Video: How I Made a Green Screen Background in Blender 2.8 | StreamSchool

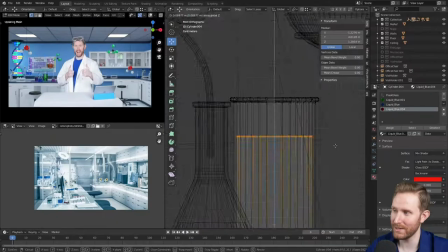I just kept vomiting more and more detail into this scene and tweaking and moving things around without really thinking about it because it was really really late at night,
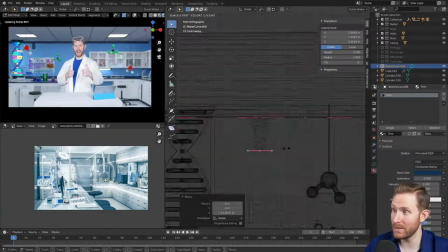I was starting to hit a point of diminishing return, so I was just like, how can I add detail? Then I was like, this isn't fun.
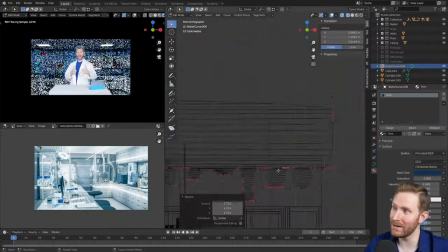This looks like a boring lab. How can I make it fun? Oh, I know. I'll add a slime pattern to the trim at the top and the backdrop.
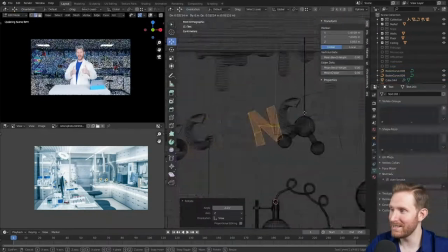That'll make it look fun. Then we can add some science, some fun science text.
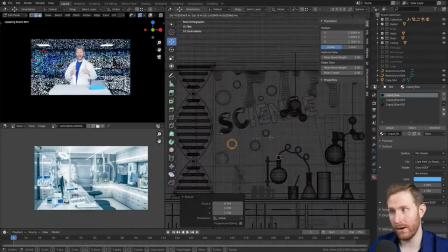And the problem here wasn't with the lab that I created. The problem was conceptually.
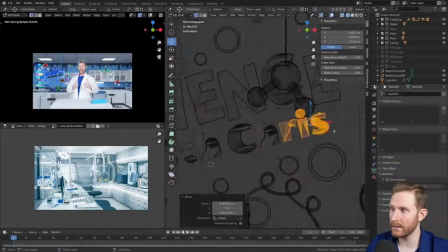I have a Twitch stream that replicates like a like a fun talk show kind
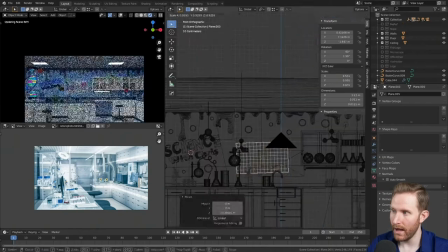of vibe and talk show stage and going to a realistic lab
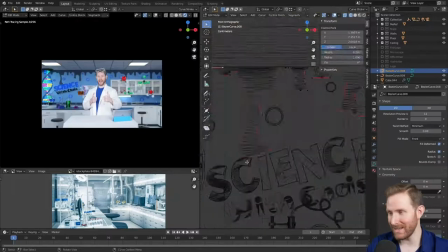as much detail and colors and things and models as I can add to the
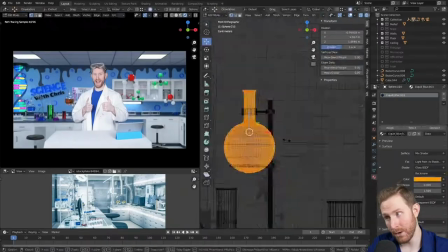background it still feels like a lab which very unfortunately people associate that
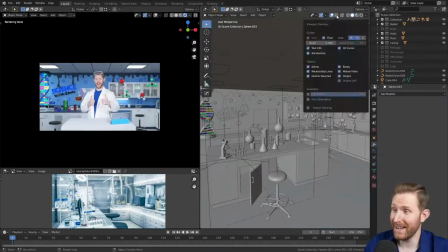with lack of fun I guess so I just kept vomiting
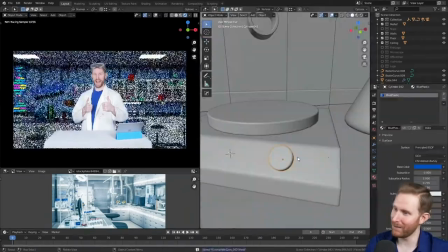detail and vomiting detail and trying to make it more colorful and fun and more detailed
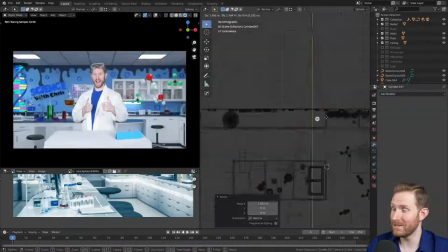and just make it a lab and it just it was so late at night and it just
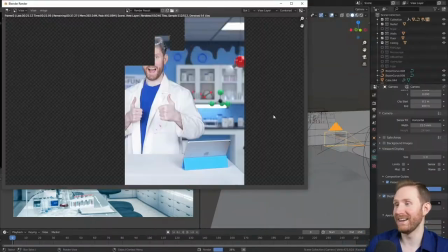was not working so this is basically where we ended
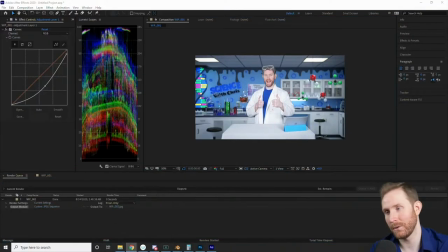up I did continue to tweak it more I took it in after effects to see what it would look like if I applied some color grading and stuff but
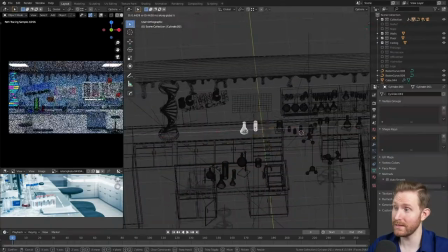I just kept tweaking and tweaking and moving things and moving things and trying to make the composition better trying to make the lighting and
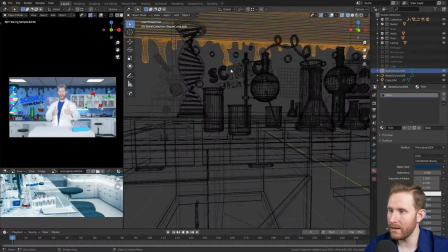colors better and the entire thing again just conceptually
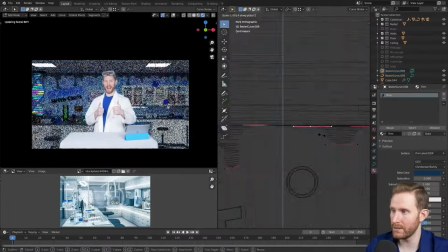wasn't working I did take the molecules and make those monotone to fit the blue theme,
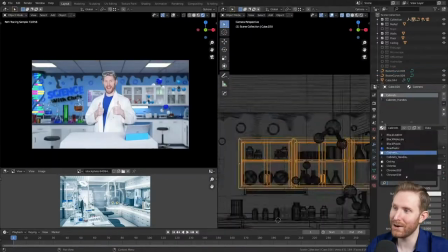but I think that just made it feel more sterile and boring overall.
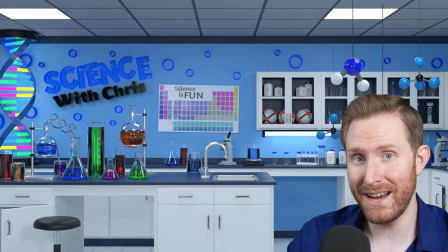So at the end of the day, I ended up with this at about 3 a.m., and I don't necessarily think it's bad in terms of execution, I think it's bad conceptually. Because you can take a scientific lab and vomit as much color and decorations into it as you want, but at the end of the day, it still feels like a lab or a classroom.
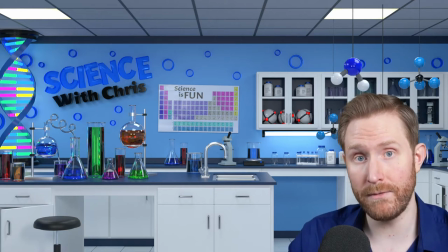And none of this even crossed my mind until I saw the finished product of this at the end of that tunnel.
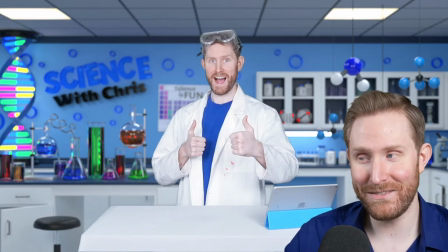So discovering this, I started looking into science exhibits and science children's museums to get something that's more fun and whimsical, and I took that idea into take number three. So I decided I did not want to start completely from scratch,
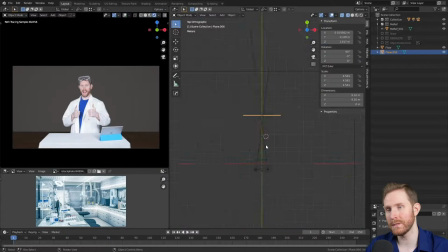so I just hid the previous lab set and decided I could repurpose a lot of those assets but on like a cool fun talk show
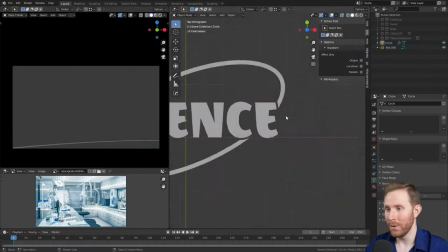stage then I decided to start this time with a fun science with Chris logo similar to
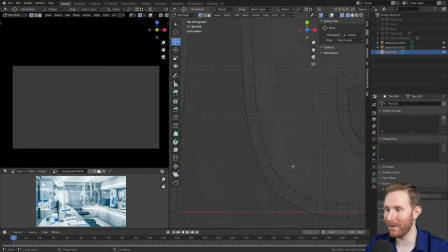the cooking with Chris logo from the cooking set and I drew a lot of inspiration here from the Jimmy Neutron logo with the cool Adam bands around like fun science text and not a whole lot to say here in terms of logo development or thought process I just kept tweaking and playing around
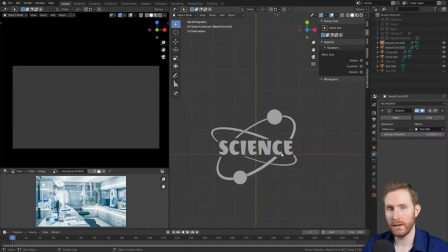with things and moving things until it looked cool and it looked like something that could actually be physically constructed on a set.
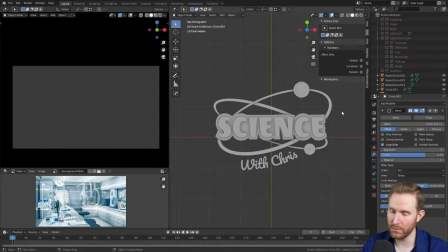So I messed a lot with the placement of these elements. Of course I added the curved with Chris text and overall I think this turned out really cool.
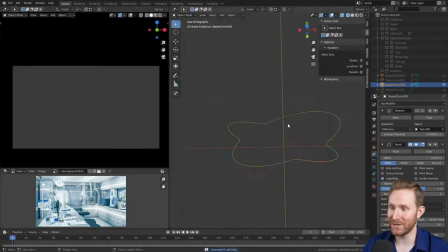I'm actually really happy with this logo and here I decided to add like a backdrop to the logo where it could sort of cast shadows and have some
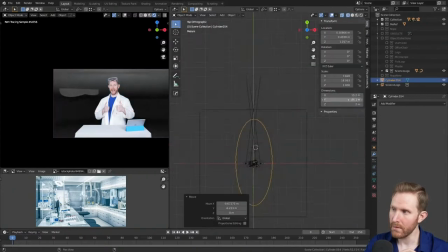depth and I decided to put this in behind me and I started messing with the colors of this logo and I could not for the
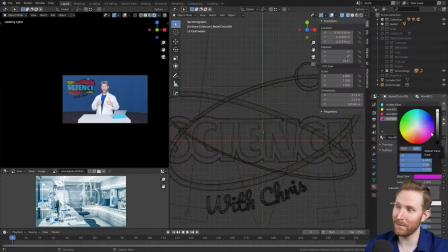life of me find colors that worked on the backdrop of this logo that I liked on the backdrop or the bands so I decided to just ditch
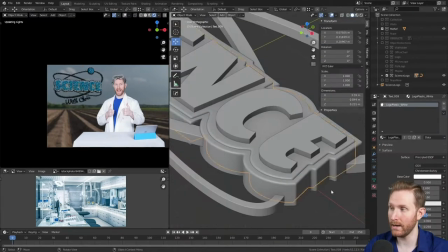the backdrop all together and I went with a cool tritone black white and blue logo with the fun science text and I felt like that also
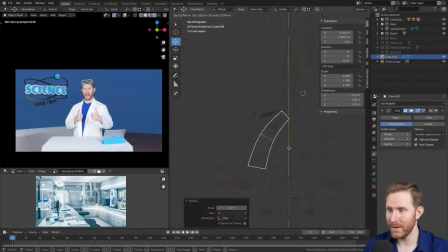just matched the color scheme of my show really well here I tried to make like a cool curved table behind me with a
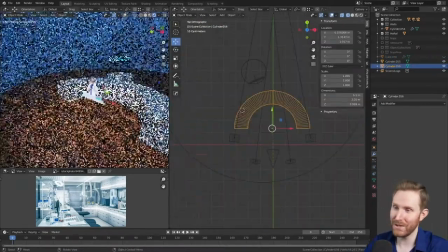cube but it just was not working so I made it using a cylinder or a part of a cylinder instead.
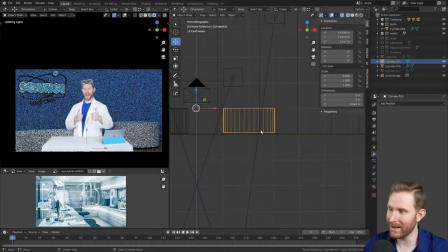And I was looking for like a fun, cool children's science exhibit kind of table or talk show set kind of table that looks like a set piece rather than a lab desk.